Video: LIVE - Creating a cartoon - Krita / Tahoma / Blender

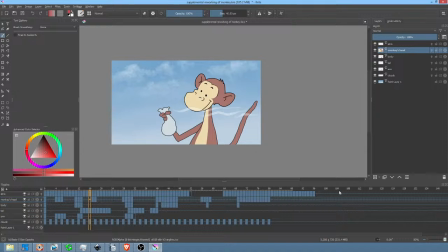[80:57]
It results in very big files, though, much bigger than MP4s, but it is a lossless compression. So anyway, that's probably way the heck more information than you really wanted, but hey, I'm here to help you. So I think this shot came out really nice, actually. I'm pretty happy with it.
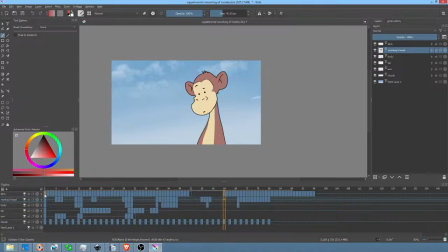[81:17]
I do need to do shadows, but I think I would say, how long have I been I've been live streaming an hour and a half. I think I'm going to go ahead and wrap it up. I think I'll do the shadows a little bit offline later. So before I go, what I'll do is recap what I said at the beginning about the
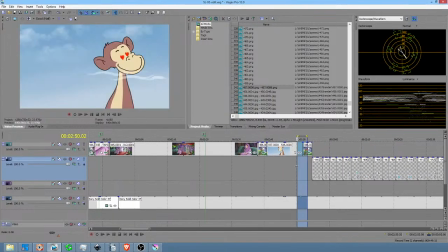[81:36]
show insofar as sort of the stylistic considerations in my Dark Night of the Soul,
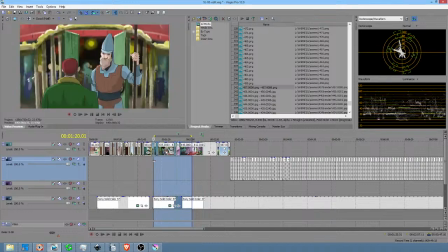[81:43]
which was that I haven't live streamed much the last 2 weeks because I've gone through my Dark Night of the Soul.
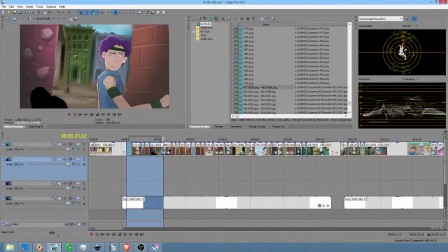[81:49]
And what that means is every time I've ever done a show or a movie, I always go through a period of time where I just go, oh my God, this sucks.
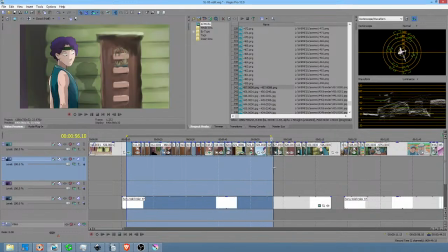[81:58]
I hate it. It doesn't work. It's not good. Nobody's going to like it. Nobody's going to buy it.
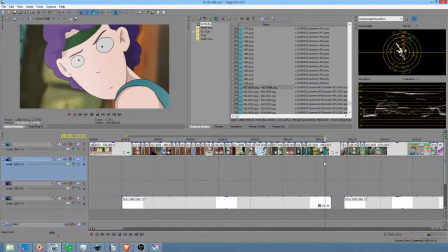[82:02]
Blah, blah, blah. Okay? I've never done a movie, of which I've done 8.
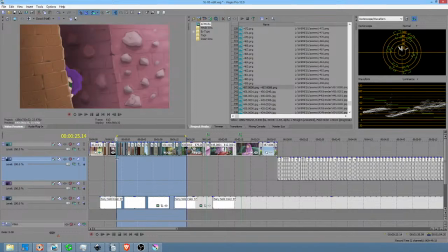[82:08]
I've never done one where I didn't go through this like real psychological trauma where I'm going, I feel like it sucks. I'm sick of it. I just want to quit, the whole thing.
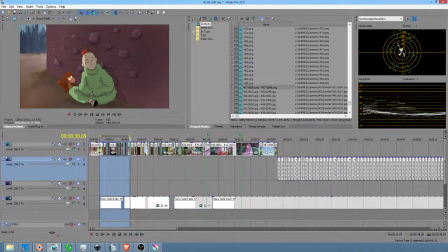[82:21]
And I knew it would happen. It always happens with every project, and it happened at the right time, frankly.
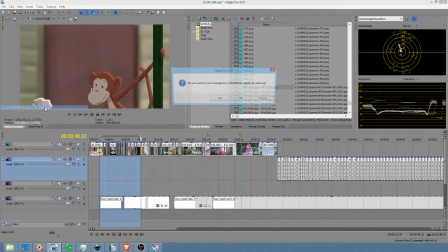[82:29]
So with that in mind, let's save those changes.
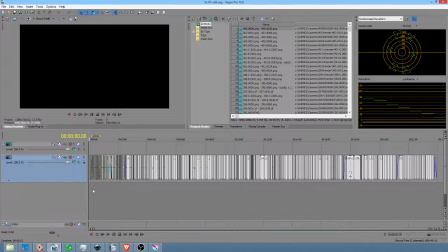[82:33]
I went back and started looking at episode 1, and as I said at the beginning of this video,
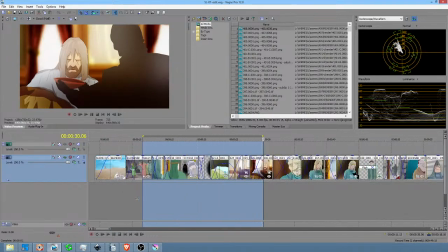[82:38]
I started looking at the anime show Fairy Tail as a good example of more of the kind of stuff that I want to insert into the show.
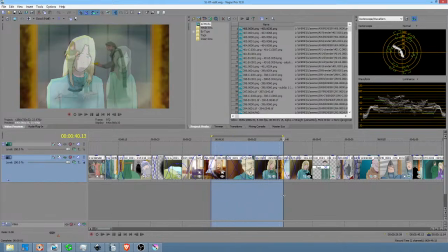[82:46]
A little bit more frenetic, fun sort of stuff, like
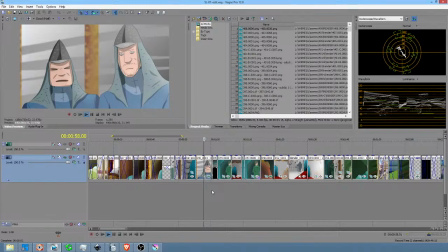[82:53]
the example I gave was in this clip where Asher comes and makes his prophetic announcements.
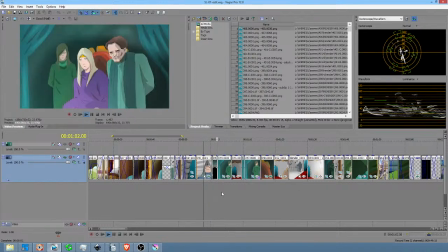[82:59]
I did a bunch of things. For example, I added that quick transition there to sort of pump up the energy.
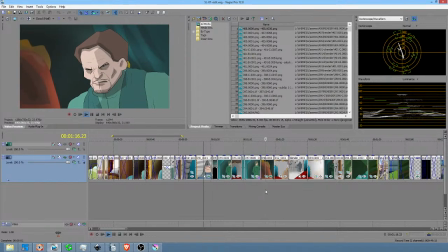[83:12]
Not a big deal. Right there, another transition to sort of keep things moving.
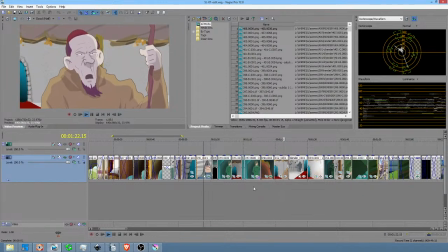[83:17]
Here, I'm about to add sort of an earthquake. Just the ground is shaking.
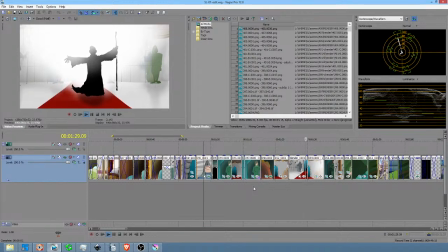[83:23]
You know, I added that. Just re-rendered it out of Blender, and then I gave Asher this snarky smile right here.
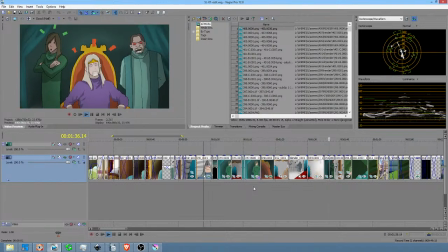[83:31]
Boom, and then watch this. Boom. See that reaction right there? That's the kind of thing you see all over the place in Fairy Tail.
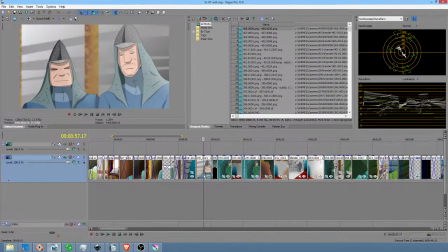[83:37]
Well, I like that.
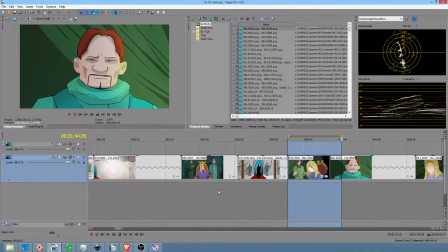[83:38]
I think that really, I think it makes it, it's probably one of the reasons Fairy Tail is popular, actually, is it makes it really fun for kids, and it makes it clear.
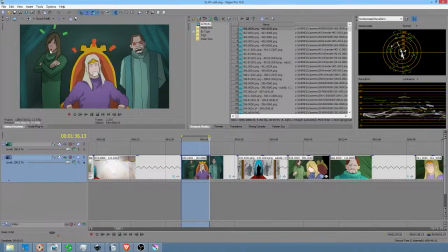[83:46]
You know, it's clear that these guys' attitude is sort of incredulous confusion, and his attitude is he doesn't like, I mean, he's angry.
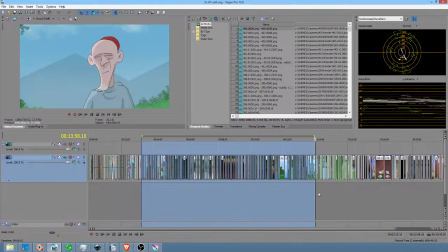[83:55]
So I feel like, you know, we can kind of move forward with the crowdfund thing and rock and roll.
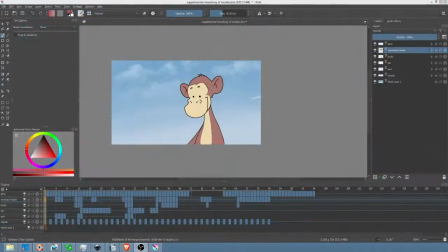[84:01]
So anyway, that's it for now. Looks like I've got a delay of 12 seconds on my live stream. So thanks for tuning in, and as you guys know, there will